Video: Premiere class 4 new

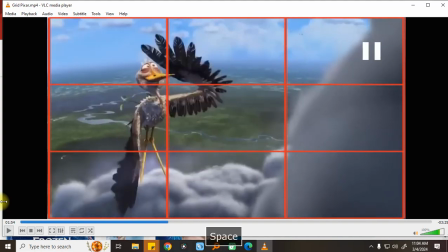देखो वार्म से कूल हो गया क्या, सुबह थी दोपहर हो गई, पहले सुबह थी तो थोड़ा येलोइश होता है ना,
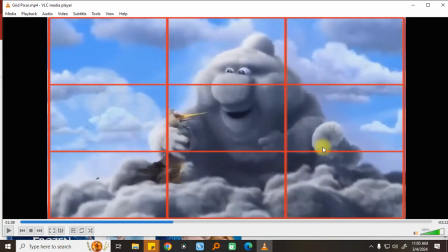फ्रेमिंग इज मोस्ट इम्पोर्टेंट। ये देखो ये कैरेक्टर यहाँ पे है, वो मारना चालू करेगा देखो अभी,
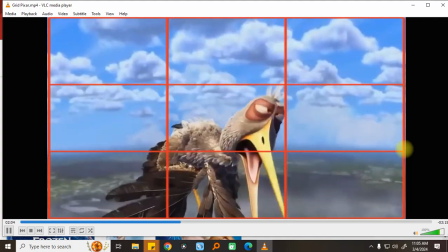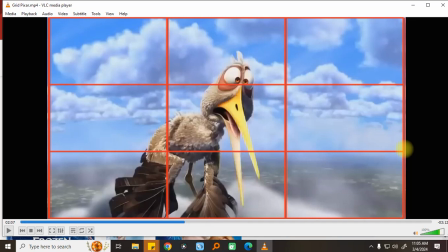देखो उसको फ्रेम में लाने के लिए कैमरा हल्का सा टिल्ट हुआ है ना, तुम मतलब तुम उसको देखते हो, तुम उसको महसूस करते हो कि नहीं?
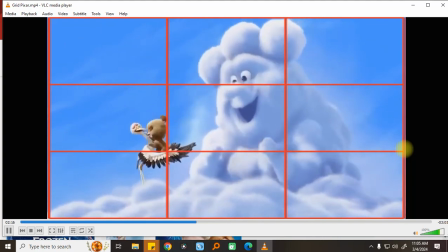उनका देखो वो कहाँ हिलते हैं, उसको कहाँ पे उसने पकड़ा, जूम आउट हो रहा है, अनइजीनेस
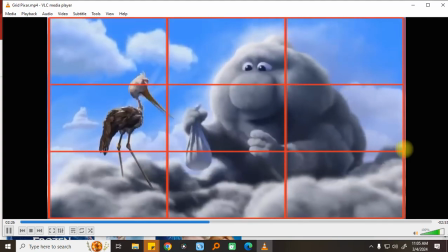है क्या उनके चेहरे पे, है क्या इसके चेहरे पे अनइजीनेस? अरे है ना, दिख रहा है ना, जो मार रहा है।
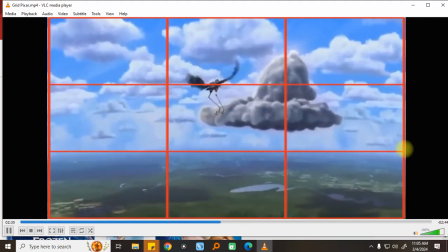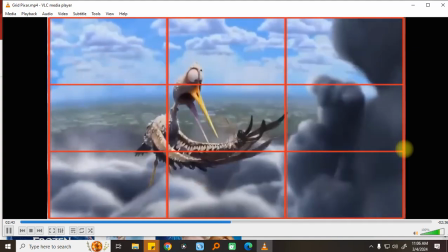ये तो ठीक लग रहा है, और उसका एनिमेशन देखो कैरेक्टर का आ गया, क्या हो रहा है
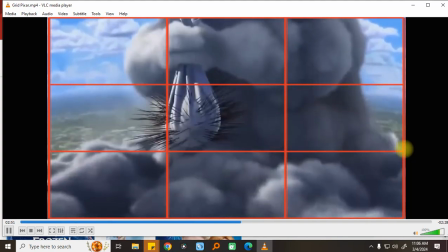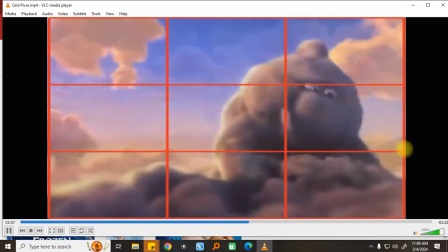नहीं, देखो अपना काम कितनी ईमानदारी से कर रहा है। तो शाम हो गई,
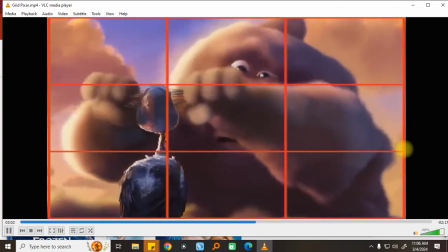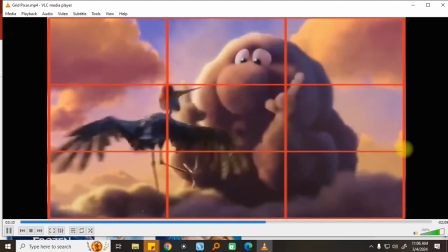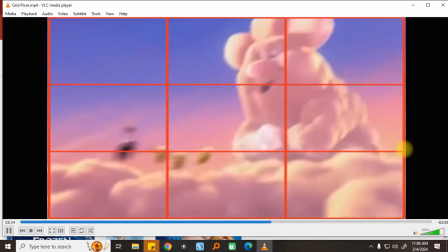देखो भाग रहा है उधर भी, उसकी तरफ
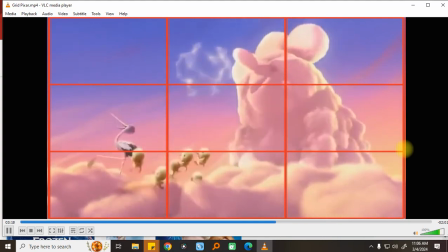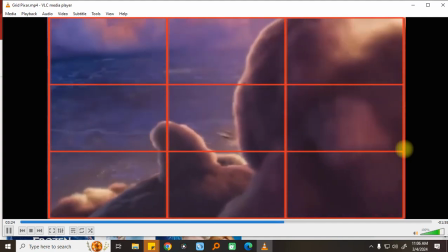जाएगा क्लाउड, उनको बैलेंस जो बताया ना ब्लॉक करना वगैरह, दिखाता हूँ ब्लॉक।
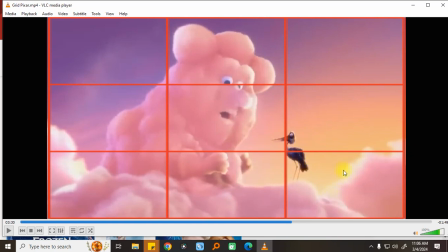ये ना कैरेक्टर यहाँ पे, ये देखो यहाँ से ब्लॉक किया ताकि तुम्हारा ध्यान इधर ना जाए,
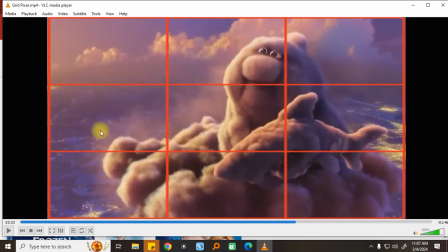देखो इसका इनटू है सामने जगह, पॉजिटिव स्पेस बोलते इसको,
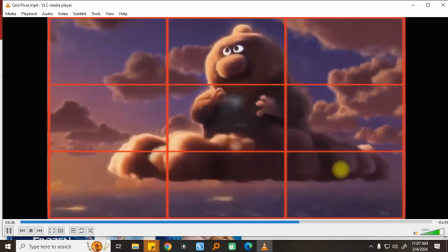गुस्सा आया
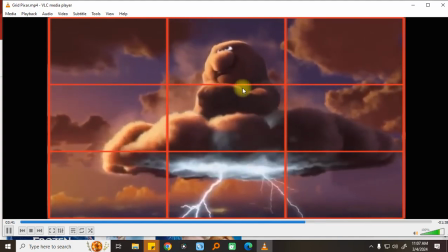ये फ्रेम से यहाँ पे जा रहा है,
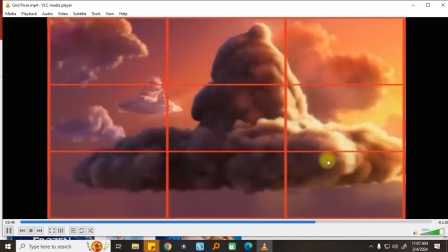आंखें देखो, उसने वहां से कुछ लिया, उसको पता चला लाइटिंग कितना ब्यूटीफुल होता है,
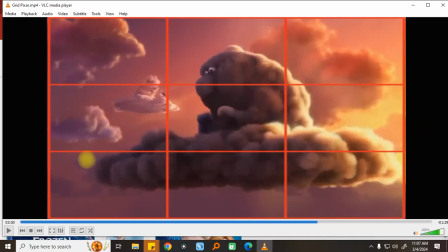तुम्हारा ध्यान बराबर कैरेक्टर की तरफ है, वाई इधर डार्क है इधर लाइट है, ये देखो ये कैरेक्टर है, यहाँ पे इसको ब्लॉक किया है, दिख रहा है, ताकि इसकी तरफ भी ध्यान रहे हमारा, ये ब्लॉकिंग किया है क्लाउड्स डालते बाद में,
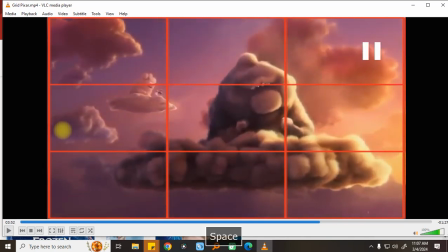ऐसे ही नहीं रखते रहे कुछ भी। जब हम लोग ऐसी फिल्में देखते जो लैंडमार्क फिल्म होती है वो हमेशा उसमें कुछ डालते हैं, तो उसका अभी कोई भी फिल्म उठा के देख लो, पिक्सार की एनी, टॉय स्टोरी देख लो, वो वॉली देख लो,
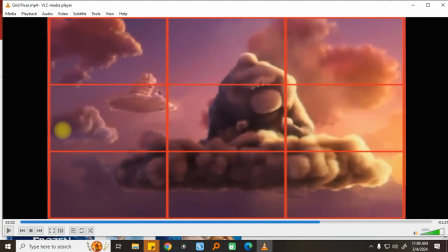ऐसी शॉर्ट फिल्म में भी बहुत सारी फिल्में उनकी, तो 20-20 सेकंड फिल्म होंगी, एक नहीं क्या
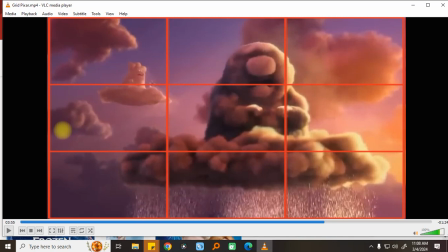इनकी इंडियन गॉड्स के ऊपर एक फिल्म है दुर्गा उर्गा, ये पिक्सार की है, तो नाम नहीं याद रहा शॉर्ट फिल्म, एक मिनट ढूंढते हैं हम लोग।
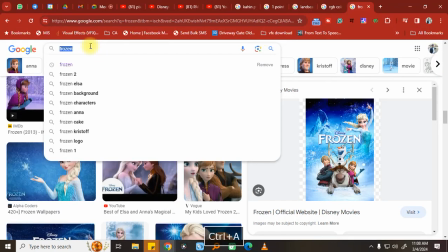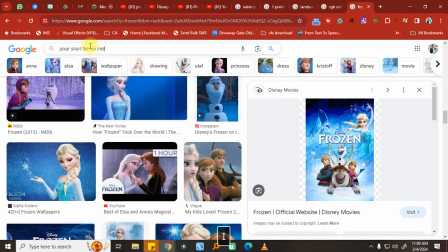एक कैरेक्टर है,
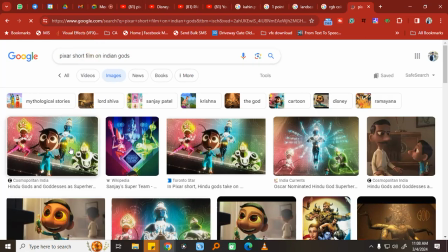हाँ ये वाला,
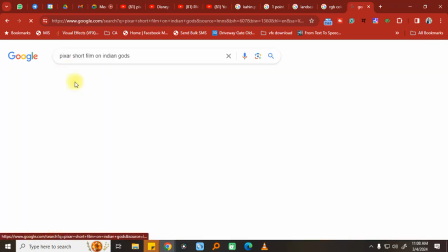क्या नाम है इसका, संजय सुपर सिंह।
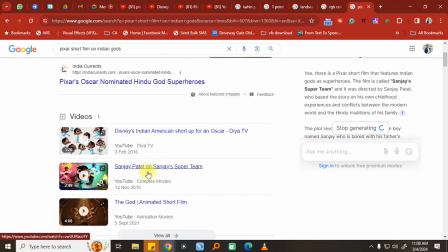ये बहुत ही जबरदस्त पिक्चर है, देखिए देख लेना, बहुत ही कमाल की एनिमेशन वगैरह, बहुत ही कमाल का है।